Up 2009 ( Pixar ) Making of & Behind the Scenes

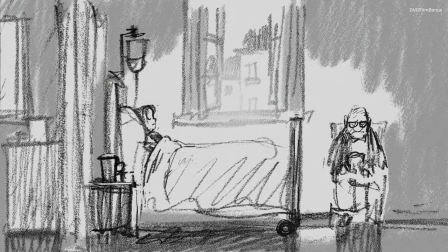So instead of seeing them sweetly grow old, they basically punch themselves old, even into old age.
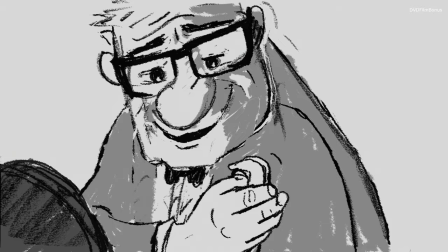And even when Ellie's sick at the end, she punches Carl. And we thought that was the funniest thing. And we showed it and there was silence and people were sort of shocked, I think, by the, I guess they thought it was too violent or something. Of course, the reason to have the punching contest to begin with was to be charming,
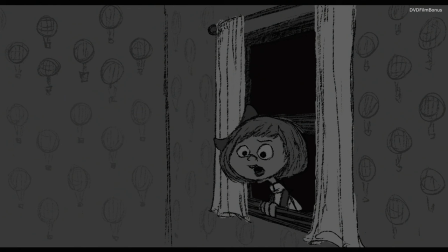to let you watch these characters fall in love in a sort of non-sappy, untraditional way.
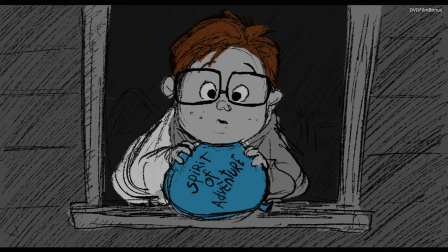You know, you don't talk very much. I like you.
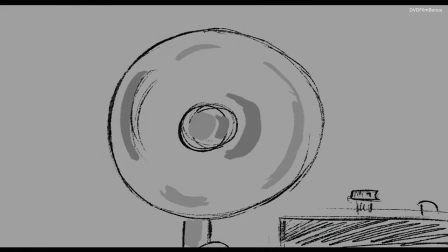In Bob's rewrite, you felt that same sense of connection that you did in a much quicker way.
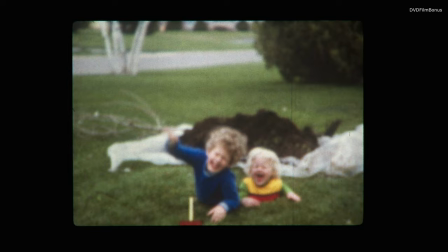I grew up, my parents took Super 8 films of us.
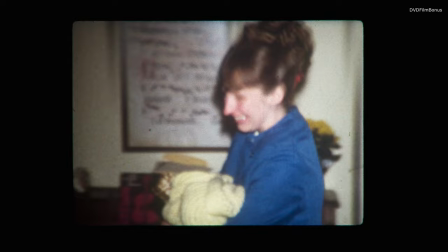And looking at them, there's something almost more emotional to me than videotape where you have sound and picture.
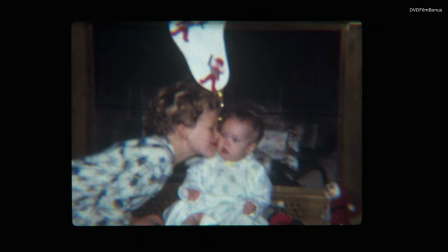When it came to do this sequence, I thought, well, let's go for it.
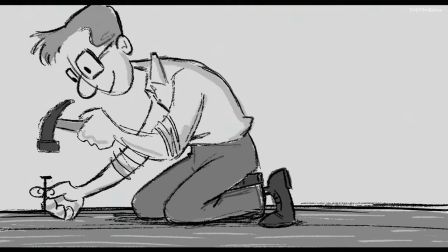Let's go for broke and pull everything out and just have music and the visuals so we're not trying to place you in the scene. It's almost like watching an old Super 8. Married life is kind of designed to look like a lot of our own lives.
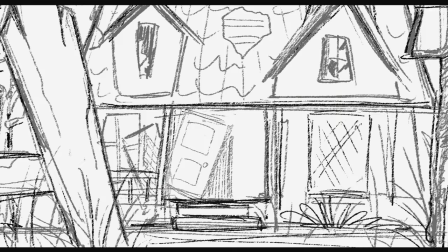You meet the girl. Fall in love, you get married, you have a house.
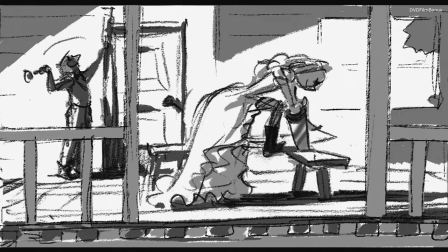Ah, there's challenges in life. It's like, you know, the roof gets broken.
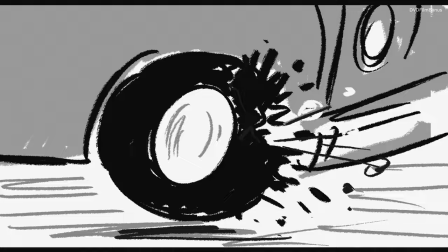There's not a lot of money. Also, it means that there's not enough funds to actually go do lots of things. Most of our dreams you kind of set aside. There's no dialogue,
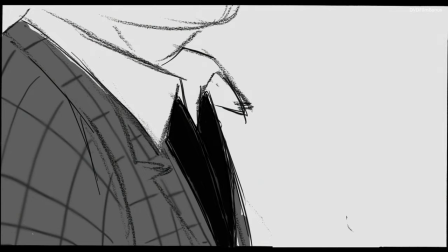and just these little mini moments putting up the ties, the mundane adventures that they're on.
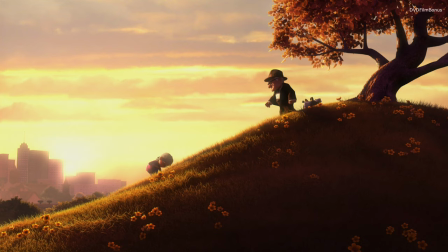Dancing to candlelight. We weren't afraid to show an actual life with its ups and downs.
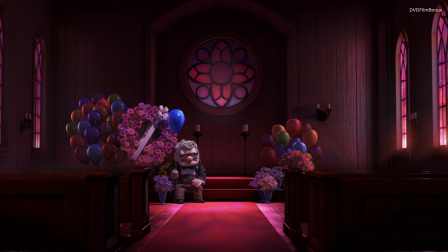And you really feel, I think, for Carl.
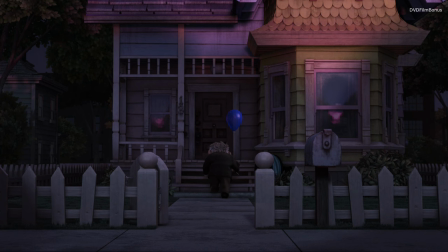You understand why he's going on this journey, and that's all we can ask for these sequences, is that you're in Carl's shoes and you care for him.
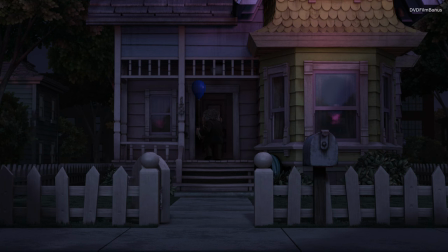So the scene you're about to see is the actual storyboarded version, an earlier storyboarded version of Married Life that picks up right after the punching contest.
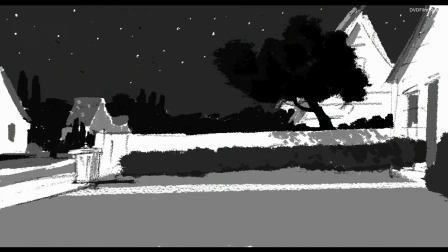Carl is waiting in the bushes to get Ellie back.
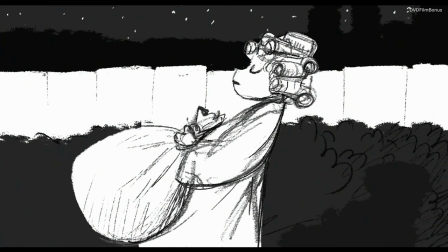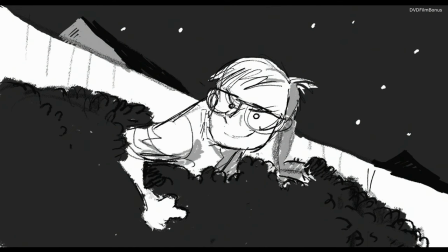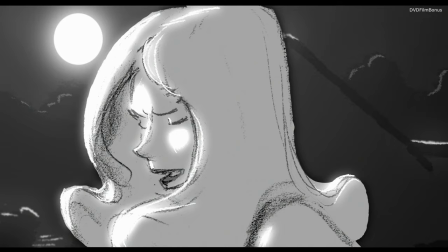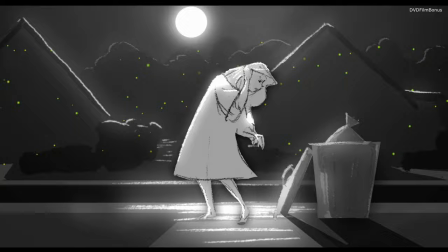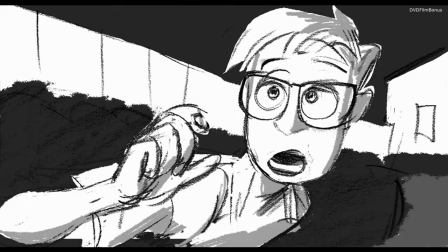Thank you.